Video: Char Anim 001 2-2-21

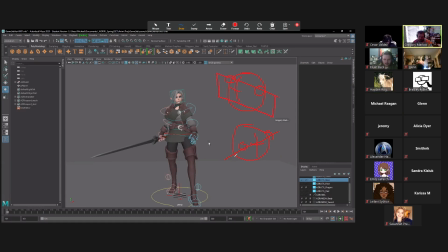(64:30)
And that's like if you were thinking of this as a plane, it's like that kind of plane. And I think that's kind of what I would go for if you sort of turned her a little bit more on her, a little bit more of a profile, right? Yeah.
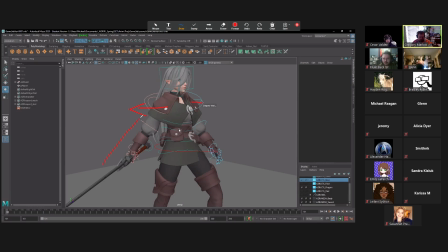(64:47)
Push this shoulder back a little bit, push this shoulder forward more. And what you would get is this line of action that goes through her arms like this, that cuts through her chest, right? And then it would feel like you could lower this shoulder more, raise this shoulder more,
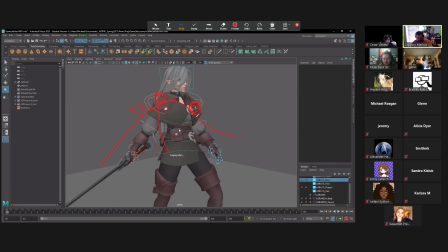(65:03)
and you would be able to get that like that lean in twist to the body now. Does that make sense? I don't know. It's not. It doesn't always have to be like just those two axes.
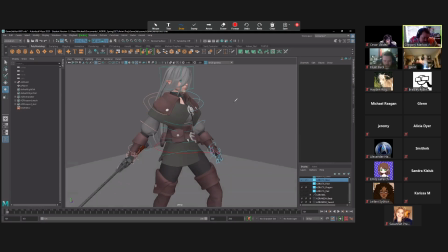(65:16)
Like you can twist it around and however you need to counter them to make it a more dynamic angle. But I really think like this looks pretty good. My thought would be that I would pull that shoulder back a little bit.
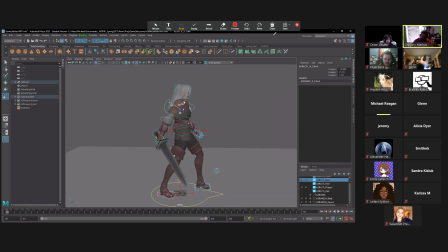(65:28)
Actually, for different reasons, I would do that because, well, I mean, like you do it by like rotating the chest control. Yeah, just sort of like pull her back like that way a little bit more,
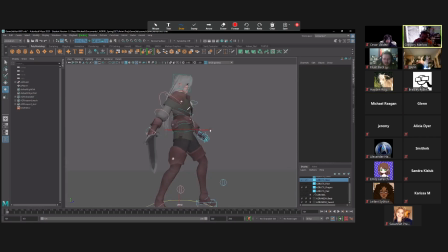(65:43)
and then maybe rotate this arm out a little bit more so it's breaking the silhouette out here a little bit more.
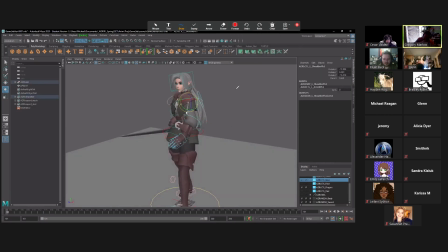(65:51)
And just by doing some of that, what you're getting is she's a little bit more ready now to swing that sword, right? Like if you think you may be attacked at any moment, you would keep that
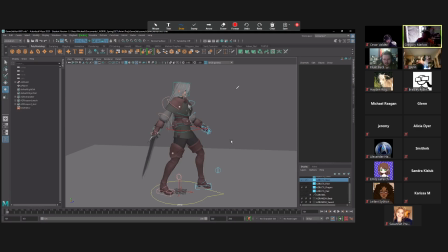(66:09)
that arm back ready to attack at any time, right? Check your, I've seen people do it in different ways too. Like I think this works, but what you're going to get is when she attacks, you're going to get that reversal, right?
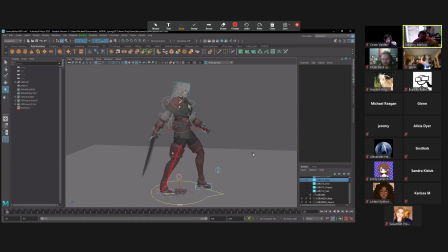(66:28)
If she swings, this foot is going to be behind, and then this arm is going to be swinging forward. Her arm here will go that way.
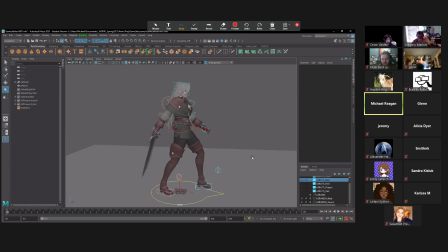(66:44)
Mm-hmm. Yeah. Yeah. It's looking cool. Anytime. So I have to remember how to do this here. Give people another few more minutes to get in.
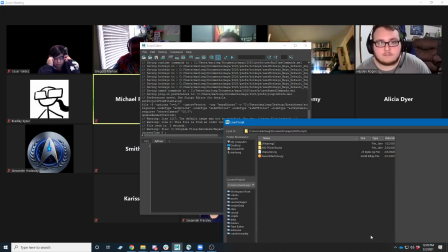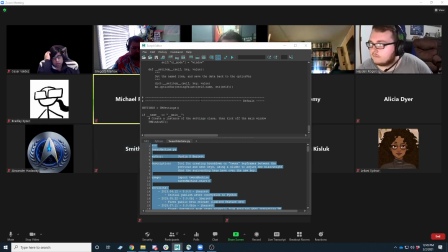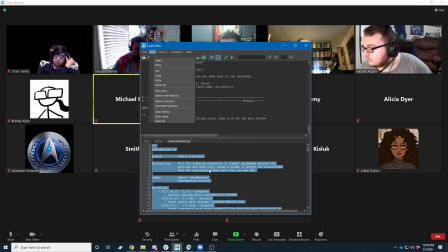Yep.
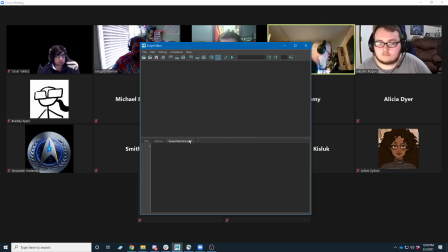Yeah, I'd posted back. I don't know if you. That's right. Let's see here. Uh-oh. So, actually, I think we're pretty close to being able to. No, that's what I was going to say. Let's go ahead and pull it up now and see if I can, because other people are kind of having some issues too. Can you share your screen really quick? Let's see if we can figure out if we can.